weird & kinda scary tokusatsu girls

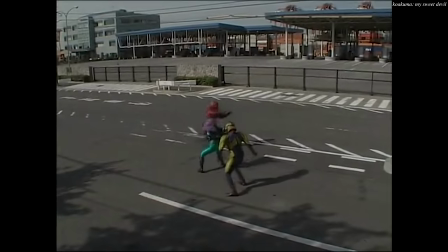At first I was like, okay, this is either an error or, because we're watching an edited cut here,
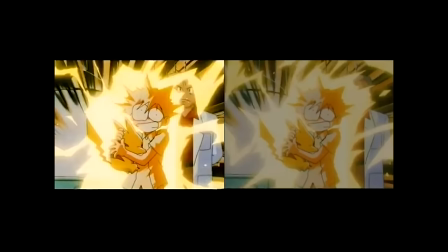it was done to mitigate some strobing effects that are coming up. You know, like they did with Pokémon.
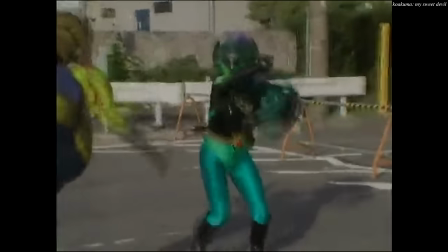Good tastes, by the way. Two of my favorite Gen 2 mons. But then, with an ever so slight change in location, all is revealed.
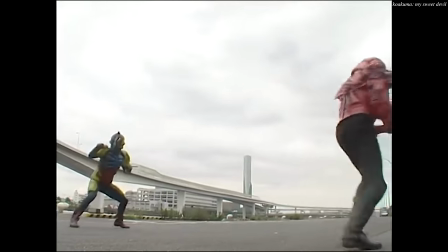It was overcast when they shot this part of the climax. All that to account for a change of weather.
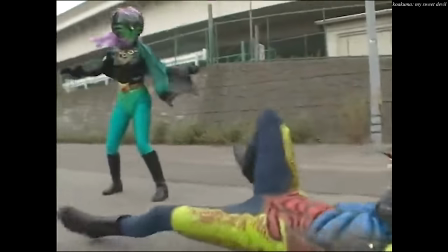And the beauty is, I would not have even noticed that it had gotten overcast if it weren't for said darkening,
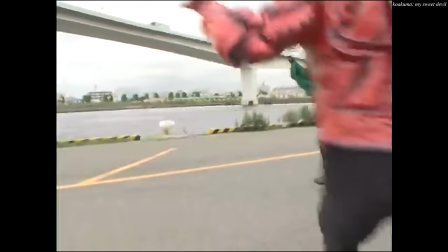because the camera's auto-white balance already makes these two sequences look basically identical.
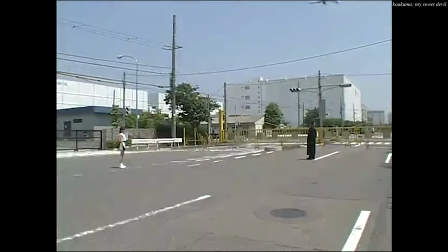It's brilliant. Why couldn't they just wait until the plane passed to do the take?
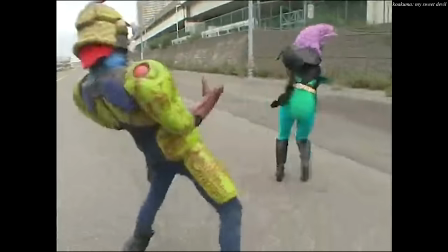The strength of the heroine costume in Koakuma cannot go unstated, too.
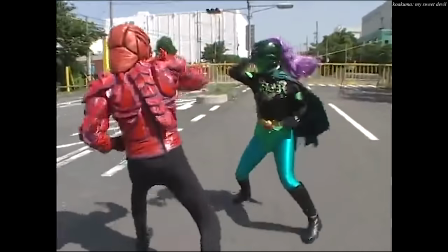I think it splits the difference on the Mighty Lady Uncanny Valley problem really well by pushing it so far into the alien,
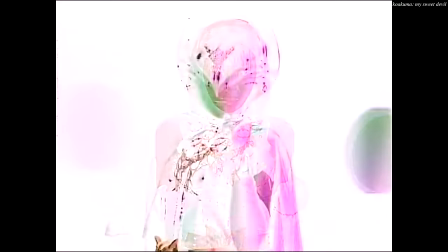almost amphibian territory, and I just adore how ornate it is, her jewelry swaying with every motion.
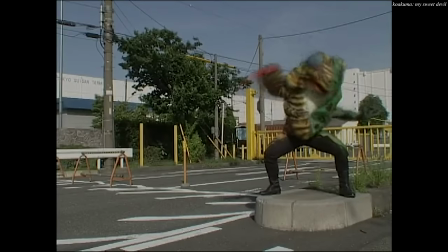I also like this frog guy. Actual amphibian alert! All that was fun, but I've been holding out long enough.
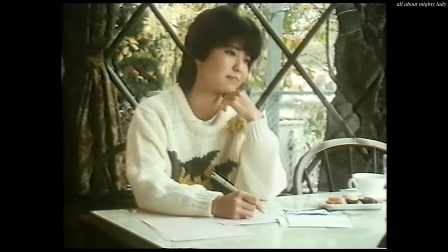It's time to get to the big guns. I'm gonna be honest, I lied earlier. The real video actually starts here.
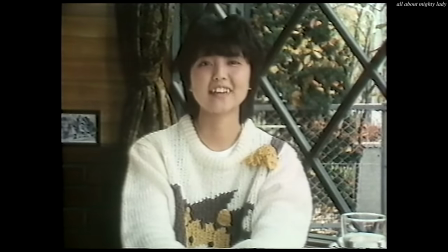It's time for me to introduce you to the one, the only, AU Club.
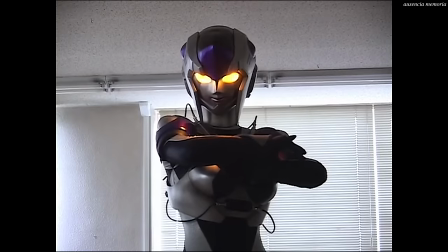Maybe one of the most prolific filmmaking collectives in this microgenre.
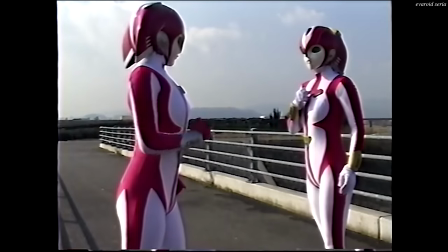With a filmography in the double digits, AU Club came together in the name of one shared trait,
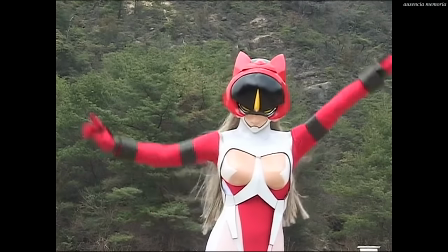an indisputable and unwavering passion for gynoids.
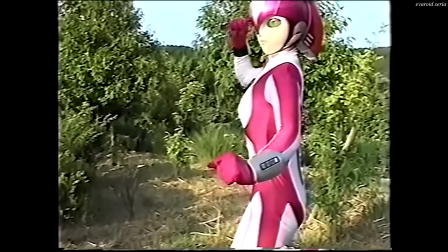Because you might think, oh come on,
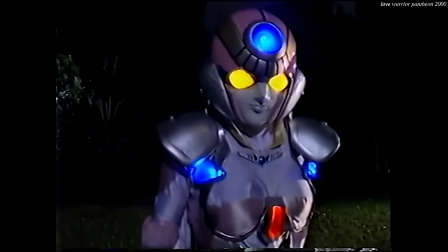most of these other films showcase the same love of the robotic female and or the female robotic, what's special here?
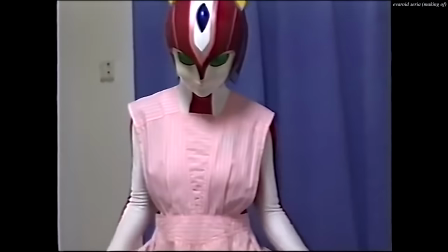Or even, who the hell doesn't? But you just don't get it. I'm not even sure I get it, and that's why I love it.
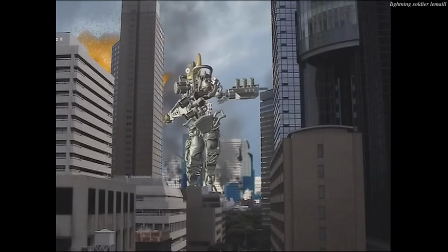I've said before that I'm just not really into big robot stuff, but I need to make a distinction clear here.
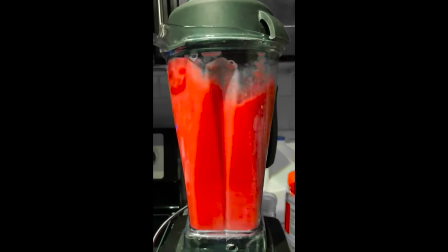My brain was big-time baby-blended by watching stray episodes of
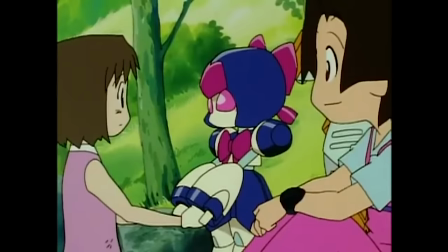Metabots whenever I could on cable television and later getting way,
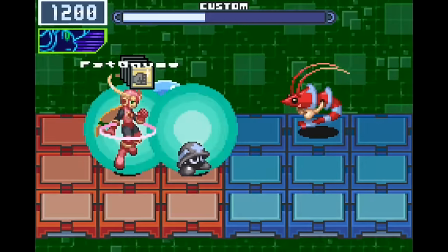way into the Mega Man Battle Network games. I love a good humanoid robot.
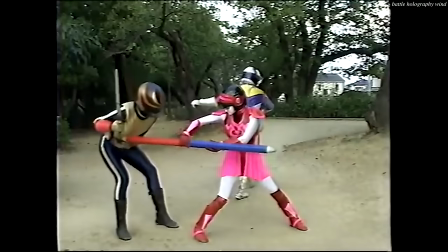As a result, AU Club's costuming from first blush drilled down directly into what's left of the primordial
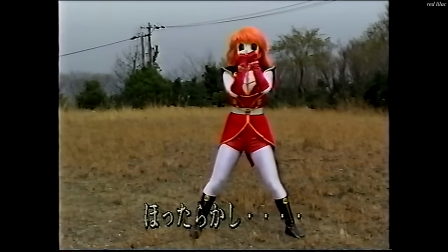soft spot in my skull so hard the resulting head trauma made me think that making this video would be a good idea. Something I cherish about being into movies is when you sit down with one almost on a whim that catches your eye and then realize you've stumbled into an entire filmmaking movement or genre you've never heard of that you then get to become acquainted with, and before long you're familiar enough with it that your entire perspective beforehand seems so much smaller in retrospect.
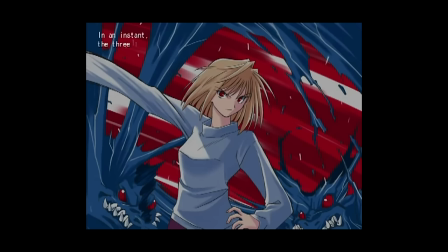The nature of my work is such that I get to go through a few of these a year,
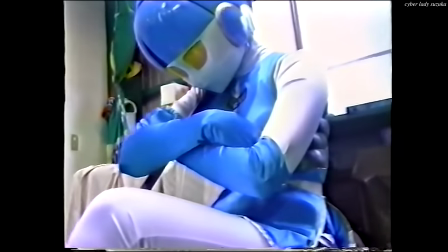and one of this year's all started with AU Club's first film, or at least the first that's readily available as of my writing,
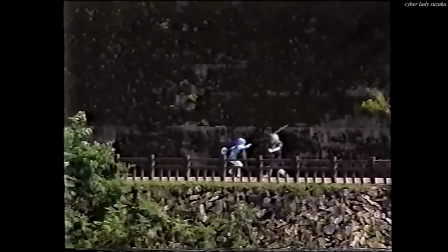1998's Cyber Lady Suzuka.
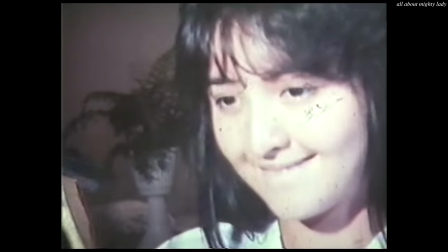I had already seen Star Virgin and Mighty Lady, but this was the one that made me go, oh fuck, okay, so this is like a thing.
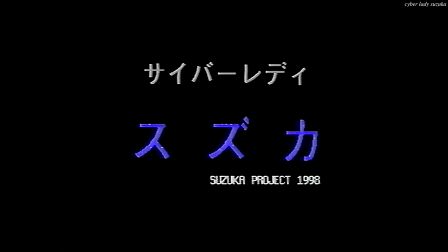The very first thing you see when starting Cyber Lady Suzuka is one of those old digital title makers in action.
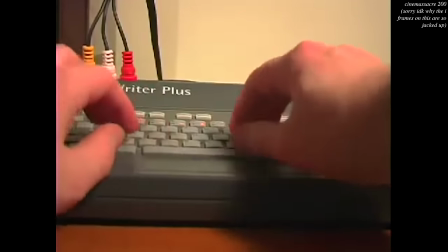Used to plug him into a VCR via composite cables and you could use it to live overlay text onto a tape.
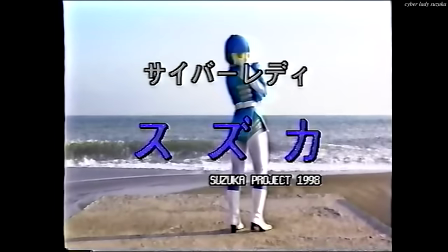That totally unaliased, dull, colored look gotta be one of those things.